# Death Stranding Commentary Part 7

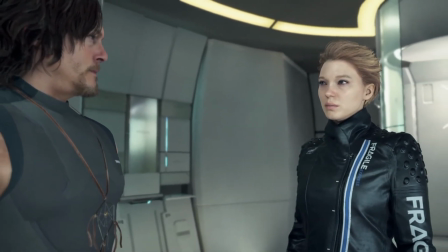(28:24)
Or is it, maybe it's if you can't solve it, dissolve it. I forget the phrase. I always notice in movies when this crust dissolves.
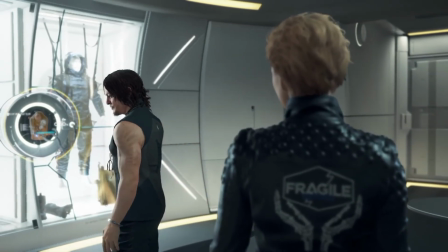(28:32)
But for this, I obviously cut the sequence down. Because I feel like the audience knows what's happening.
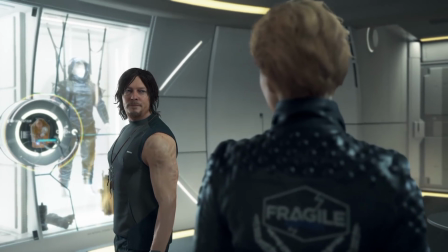(28:37)
We're trying to follow Amelie and Higgs back to the beach. Higgs was just like, I'll see you on the beach.
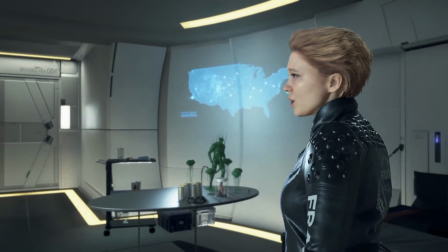(28:43)
And we know that Fragile can help get him to the beach. and we're just making a beeline for that.
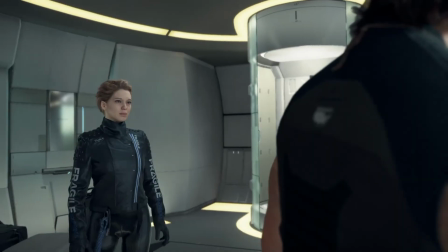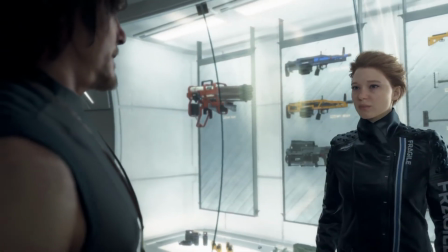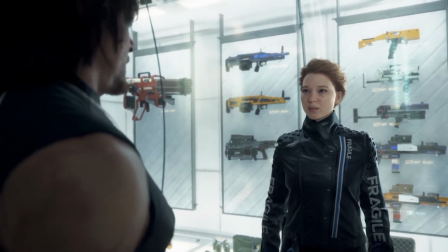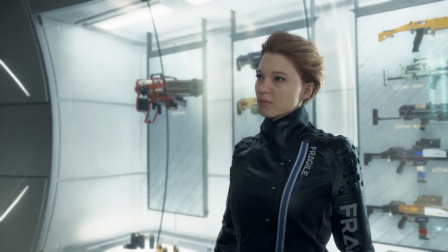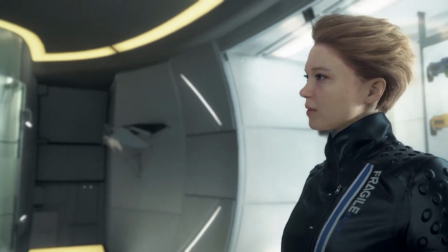(29:11)
Dude, I love the music in this.
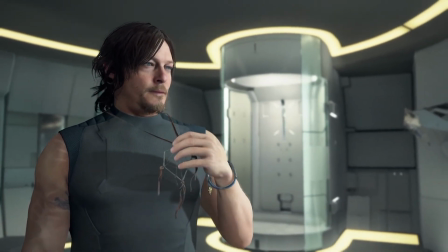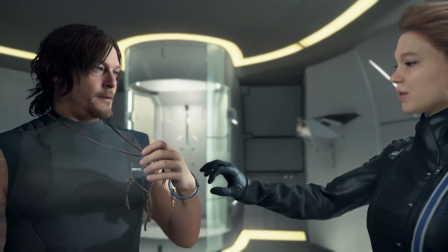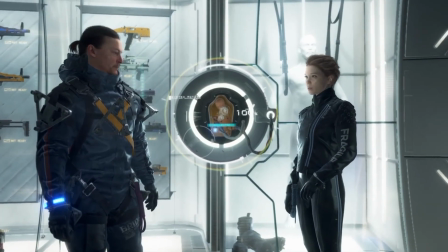(29:32)
I'm sure with that, like, boom noise, it was like a new chapter, a new chapter title. I edited that out. take Lou either.
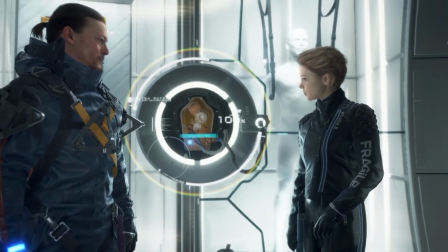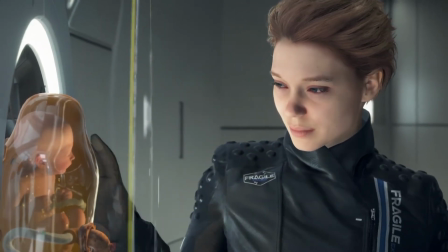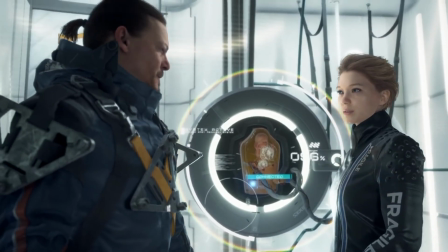(29:49) What? Do you have anything to eat? Oh.
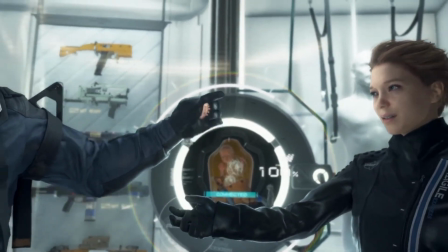(29:55)
This Sam eating these, I think they're called like hierobites, this is,
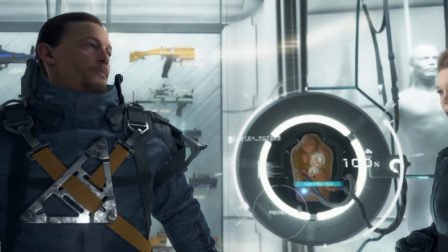(30:02)
this him grabbing it out of her hand is representing his, his connection to her at this point.
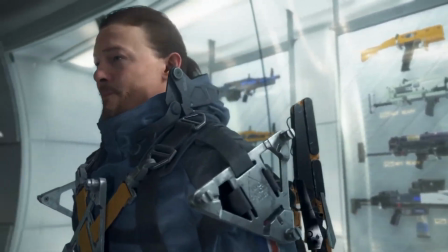(30:09)
Because old Sam wouldn't be able to touch her hand, old Sam wouldn't be able to eat her food,
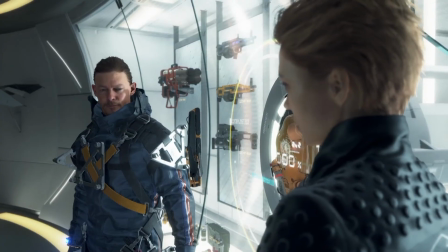(30:13)
but new Sam is comfortable with her also
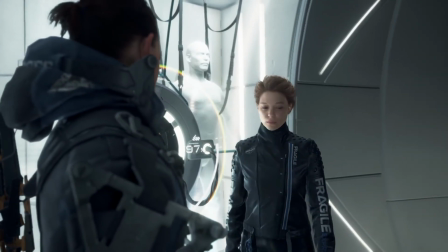(30:19)
he's now saying you know don't bring Lou with me and you take care of Lou and Lou is the most important thing to Sam in this world
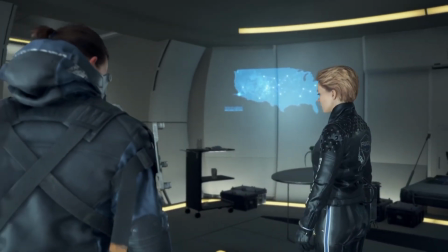(30:25)
right now so it implies that his connection with fragile has become intense at least for Sam so
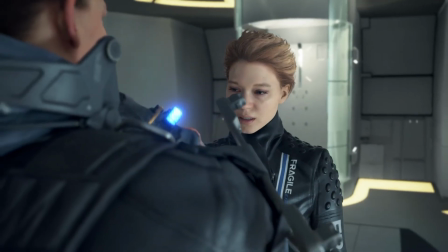(30:36)
Sam is a character is evolving and changing also
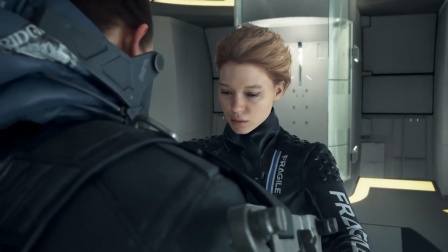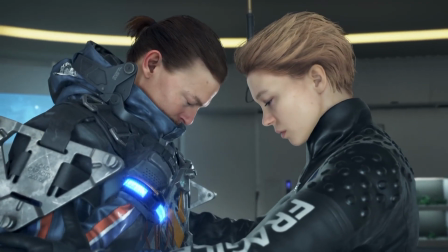(30:46)
old Sam could never do this.
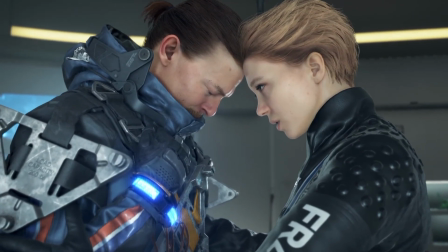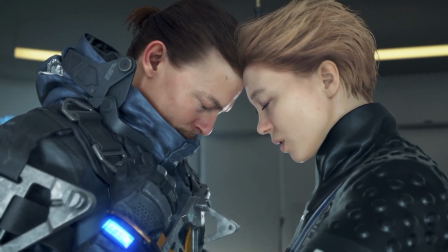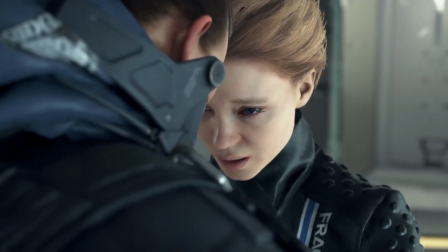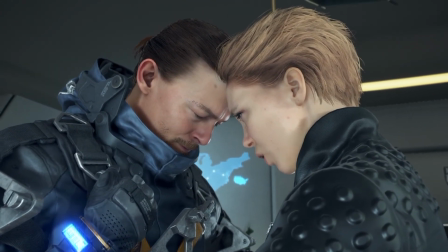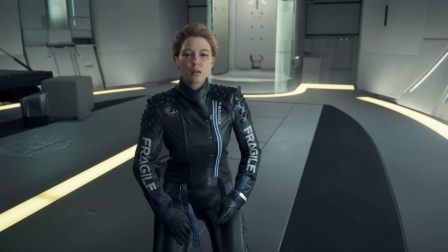(31:09)
Yeah, and I had to decide where this episode was gonna end and I thought it was cool to end it in this room and not follow Sam.
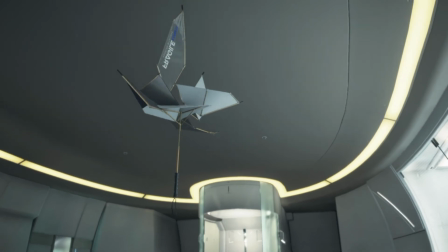(31:16)
Because I thought that would make the audience be like, oh my god where did he just go? Like what's gonna happen? Stay tuned for episode 8.